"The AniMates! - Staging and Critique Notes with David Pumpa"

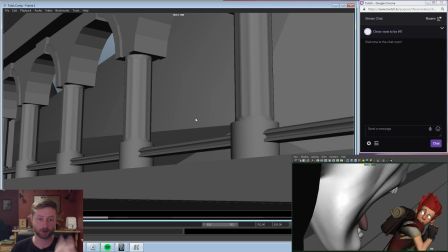8:09 It gives the character or the audience a chance to kind of register what's happening, or register what the environment looks like and stuff like that.
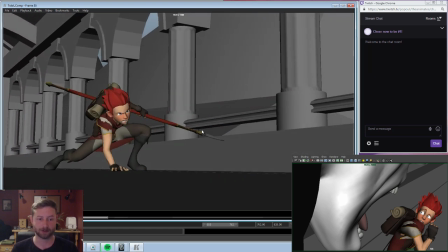8:15 And then we introduce our first element, which is our protagonist.
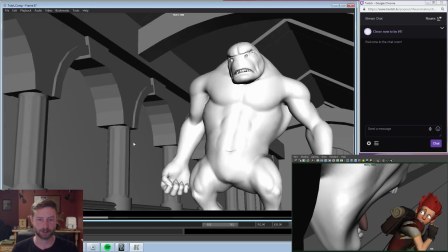8:20 And he's super low to the ground. Second shot, we have our second character, the antagonist.
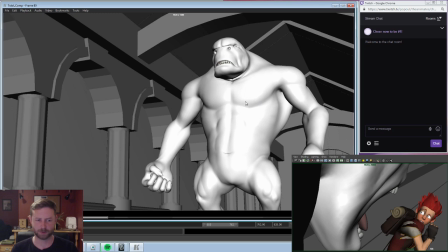8:25 We're introducing a new element into the sequence. And he is much higher in screen. We'll explain all that in a bit here. And then we have the character who is much larger in screen,
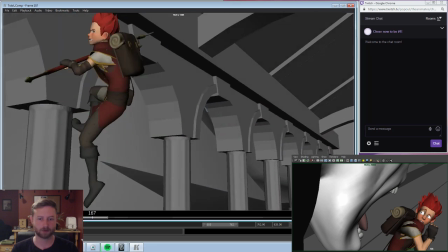8:35 runs off, and then goes from being a very low character to a very high character.
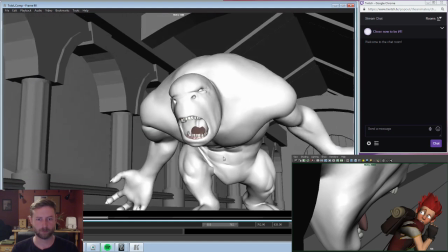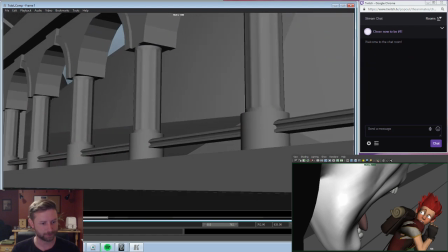8:47 Cool. So hopefully all that registers. But now let's talk about why.
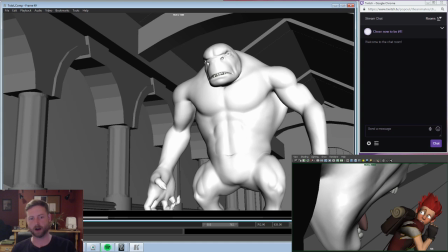8:54 Why did I choose to put these characters where they are, and what's the whole point of it?
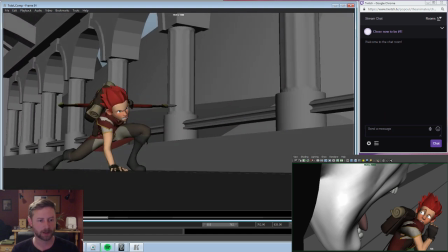8:58 So if you have first of all, I'll start with the beginning aspects of it.
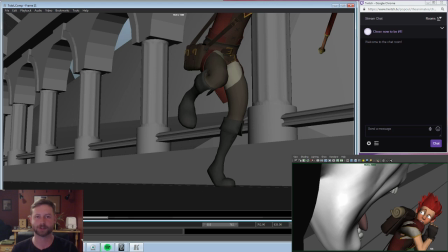9:04 So if you're familiar with composition at all, you're probably familiar with the rule of thirds.
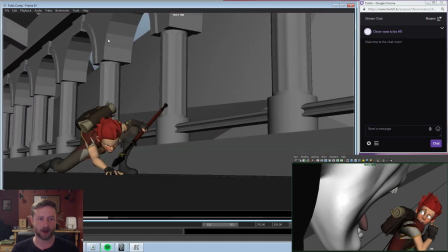9:09 Anything that's worth focusing on is probably going to be on one side of the third or the other side of the third, and then same thing with top and bottom. When you lay it out in kind of like a grid form, we can actually draw this out. Boop, boop.
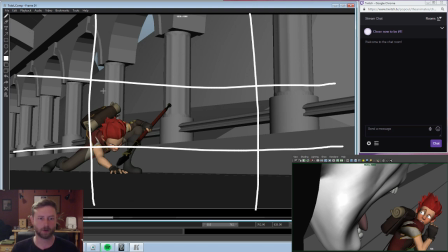9:23 Kind of laid out in a grid form like this. And typically what you want to see is your focal points being on one of these 4 intersections right here. Or if they're dominating a lot of the screen, you want them to follow along like one of these thirds, kind of like this. So it was the same thing here.
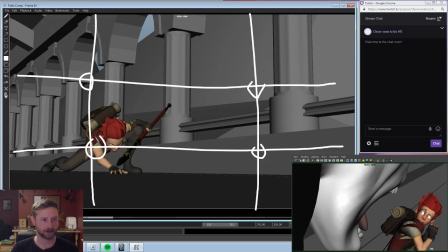9:40 Ooh, can I actually delete that? Totally forgot. Yeah, cool.
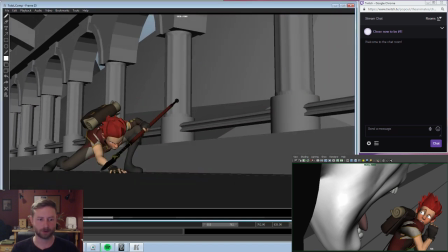9:46 Excellent. So, if you look throughout the sequence, yeah, I definitely have him over on this left third.
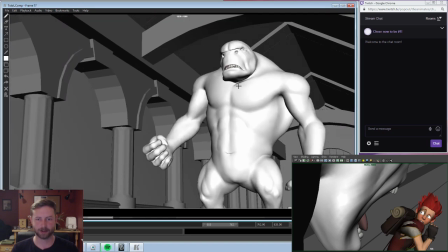9:53 He's definitely on this right third.
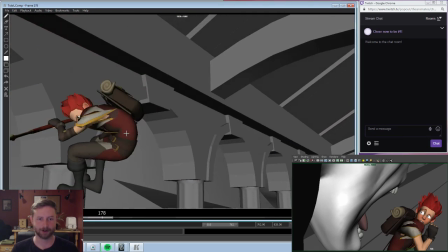9:55 And then he's still on the left third here. And then he climbs up this left third and then eventually ends up in center screen to kind of rub it in our face.
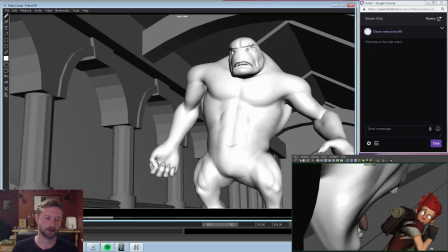10:05 But another thing I'm considering here is the idea of the negotiation of power.
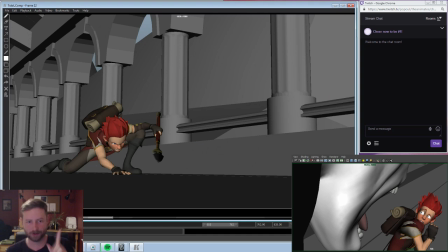10:13 Now, if you... Hold on. I'm going to bring out a book real quick.
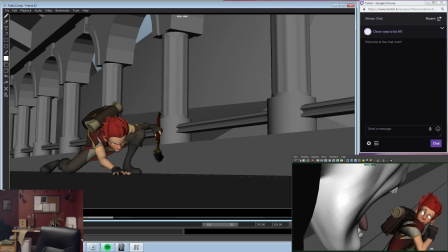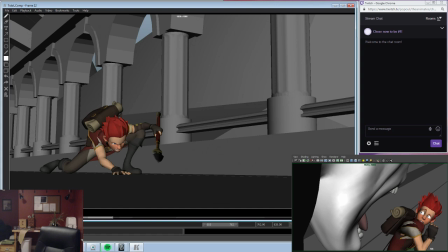I realize I'm probably going to be referencing a whole lot of stuff here.
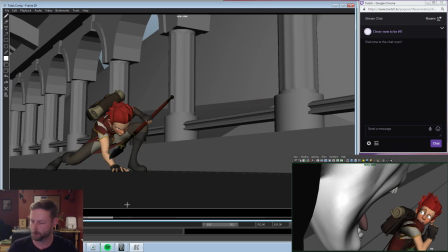11:01 So, if you... There's a book called Framed Ink. Fantastic piece, goes really in depth into the composition of sequential art and stuff like that. But they really hammer on this concept of the idea of the negotiation of power.
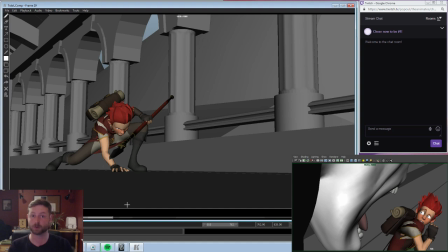11:19 Who has control over the situation at any given moment during a sequence?
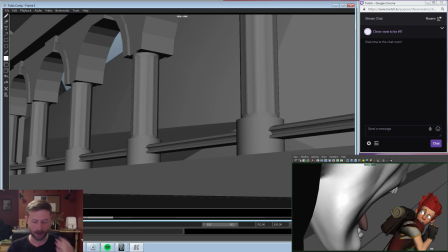11:23 So, when I go through these shots, I try to consider who has control at this particular moment.
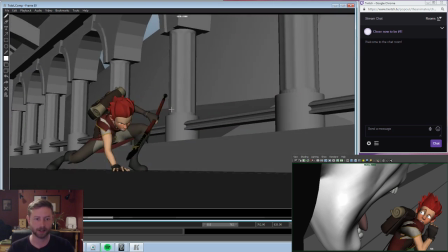11:30 So at the beginning of the sequence, we have this character that jumps in, and he's obviously not in control. He's getting beaten down, he just got knocked back, he's got nothing going on.
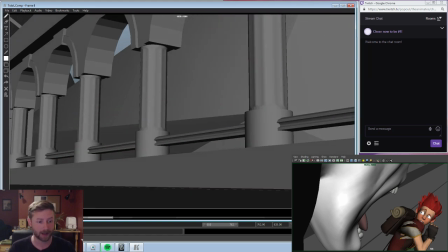11:38 So when I set up the composition, I set up his posing and everything, I tried to make it so it looked like he had no power.
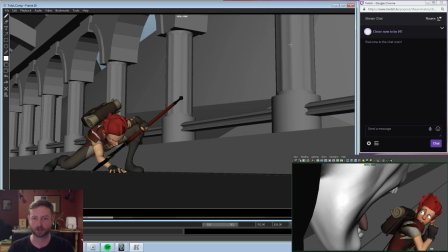11:46 So he's in the bottom left corner of the screen, there's so much extra real estate all around him to make him look small and insignificant. And then I have his posing sit down, so he's on all, like on a three-point landing. And I know three-point landings are a little passe and all that fun stuff, but one, I wanted to do it, so shut up.
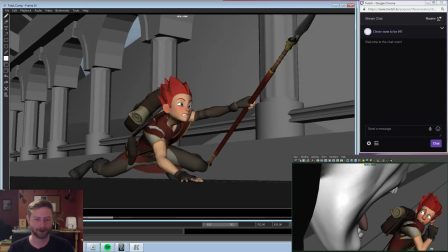12:02 And then, but two, it does make him look like he doesn't have any confidence, like he doesn't have any power.
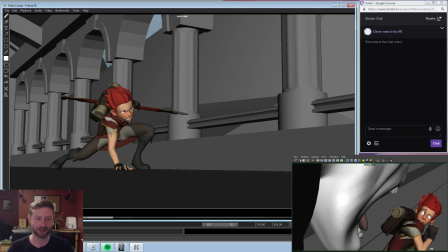12:08 And he's got this grim determination about him, but there's nothing really powerful about him.
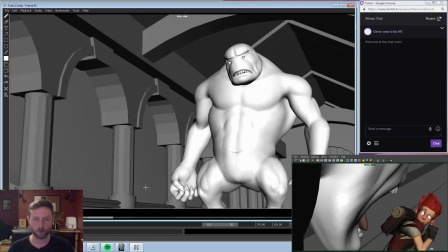12:13 Whereas if you go to the next shot, we're telling a different story suddenly. So Tiny is much bigger in frame.
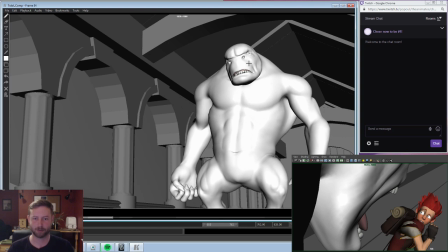12:19 He's focal point, his face is up in the top right third, his body is dominating a lot more of the real estate,
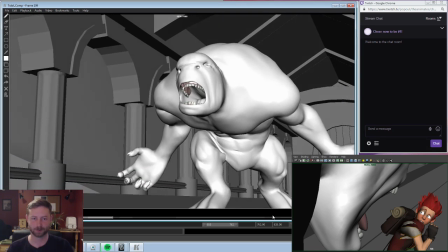12:24 and as he goes through this roar, he's taking up a good size of the screen. So it's clear that he has the control of this situation.
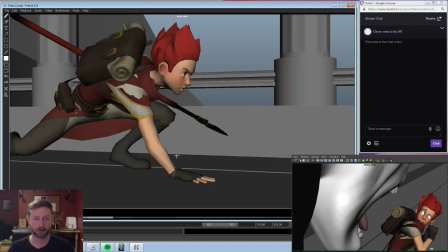12:33 But, as we go to the next shot, suddenly the situation has started to change. Gregory's taking up a lot more of the shot, we're focusing more on his facial expression, he's taking up more than half the screen here, and he's sitting up a little higher.
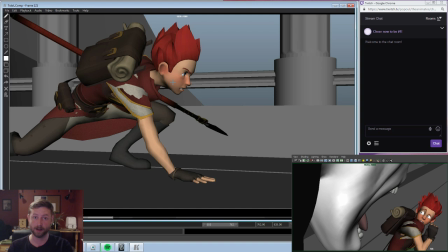12:46 So we're starting to see, maybe he doesn't have control of the situation yet, but he is starting to gain confidence, and he is trying to do something to kind of regain that control.
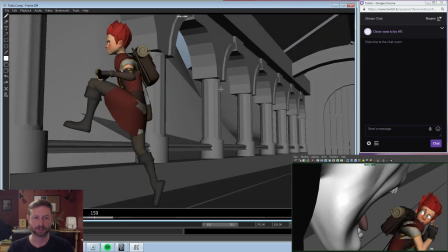12:54 And then when we go into the fourth shot here, things definitely changed. We have a clear transition of him from where he used to start,
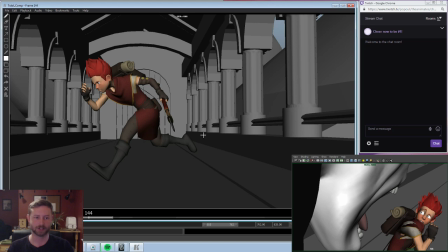13:02 low and down, when even like at the beginning of the shot, his body is still bent over, his energy is still pretty low,
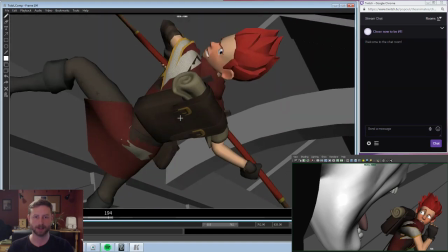13:09 but then when he climbs up this pole and does this massive jump, suddenly everything changes about this. Everything. He's way up higher on the screen, he's dominating this frame, by the time we finish the shot, he absolutely controls everything.
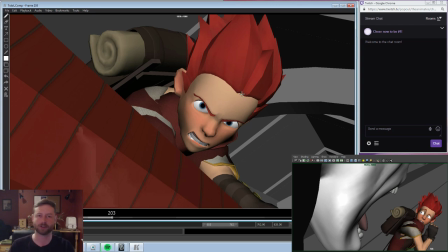13:22 So that is a total shift of the power in that kind of situation.
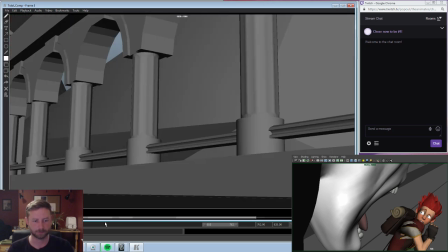13:27 And then, throughout the rest of the sequence, it kind of splits and goes in a different direction. But that's just kind of like one example of the way staging can help here.
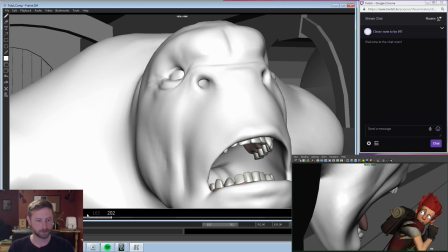13:37 But even with all this, I still felt like
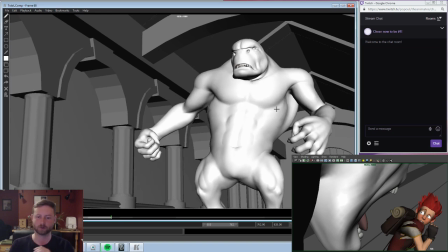13:45 Tiny wasn't really maximized out here. He really, like, as much as I tried to emphasize the amount of power he has, it doesn't quite read out.
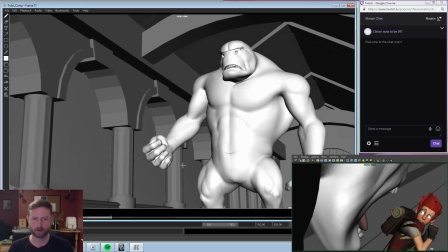13:53 So when I went up to Asher and I was like, hey, why isn't this working? He's like, well, the biggest issue here is your posing and your staging.
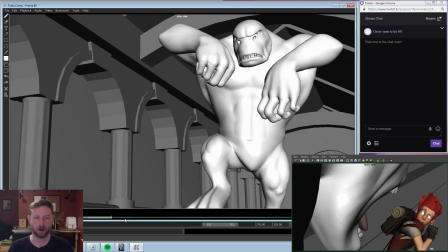14:02 And so today, we're going to try to plus this animation, to use staging, to use posing, to really emphasize the fact that yes, I am in control of this situation. Yes, I am the dominating, threatening, terrifying force that's about to eat your babies.
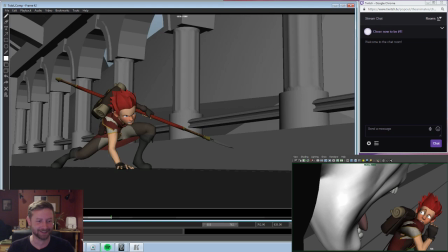14:17 So, so we gotta figure this out. So I got my scene open here,
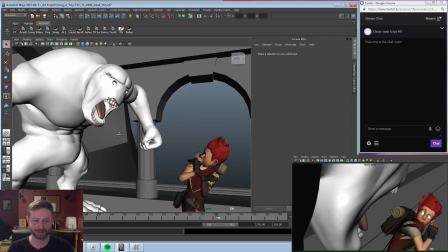14:25 and yesterday I was working on a different shot, so we'll set up for something different here.
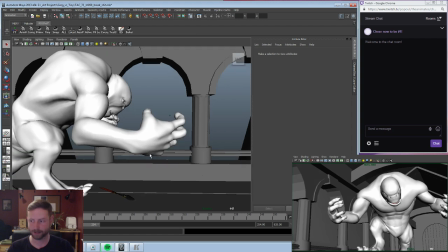14:33 I'm gonna jump up to the front here.
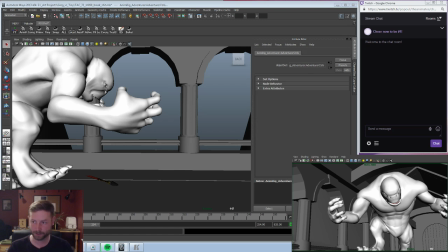14:37 I'm gonna take our adventurer, and I'm gonna hide him because he's not gonna be seen for this part. Cool.
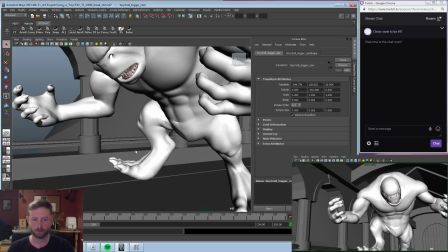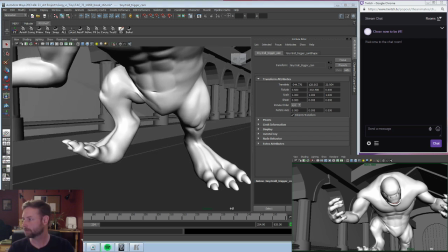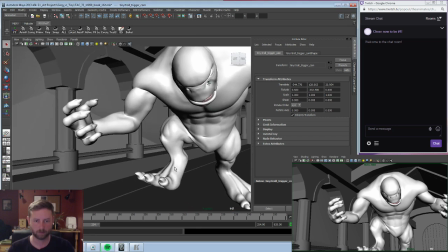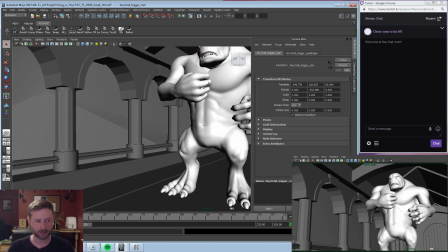15:02 See what the beginning of this shot is.
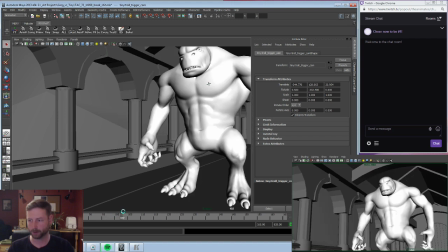15:07 Floating spear.
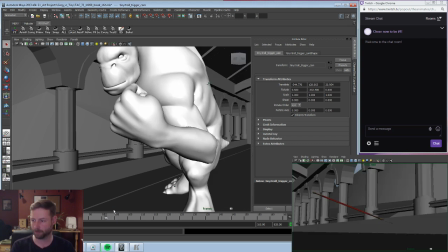15:12 The most powerful of all situations.
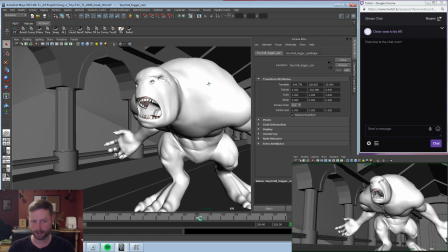15:18 Here's the beginning of that shot. And then it ends on frame 172.
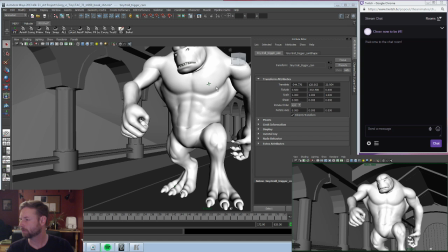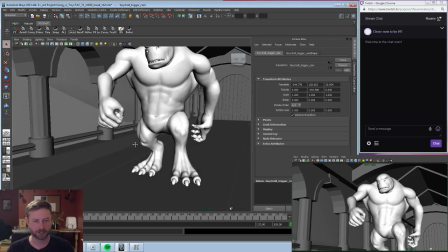15:38 So I'm not seeing any updates in chat right now. I don't know what that's about.
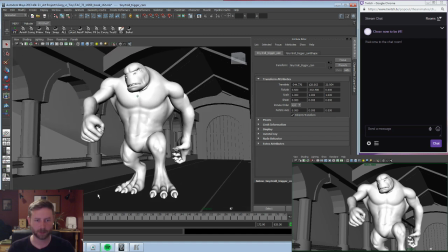15:45 If somebody could ping me real quick to see if it's actually working, I would appreciate that.
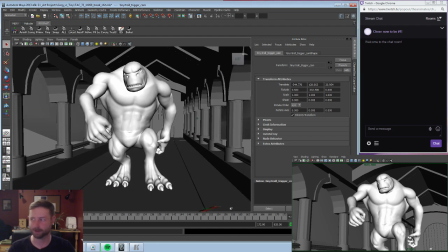15:53 Trying to do stuff on the fly here. Trying a whole bunch of new stuff. Let's see. Is it this one? Let's see, look at this. Hey, there it goes.
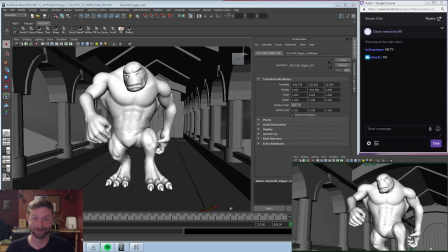16:12 Cool. I was getting super concerned that I was ignoring everyone. I did not want to do that. So, thank you for chatting.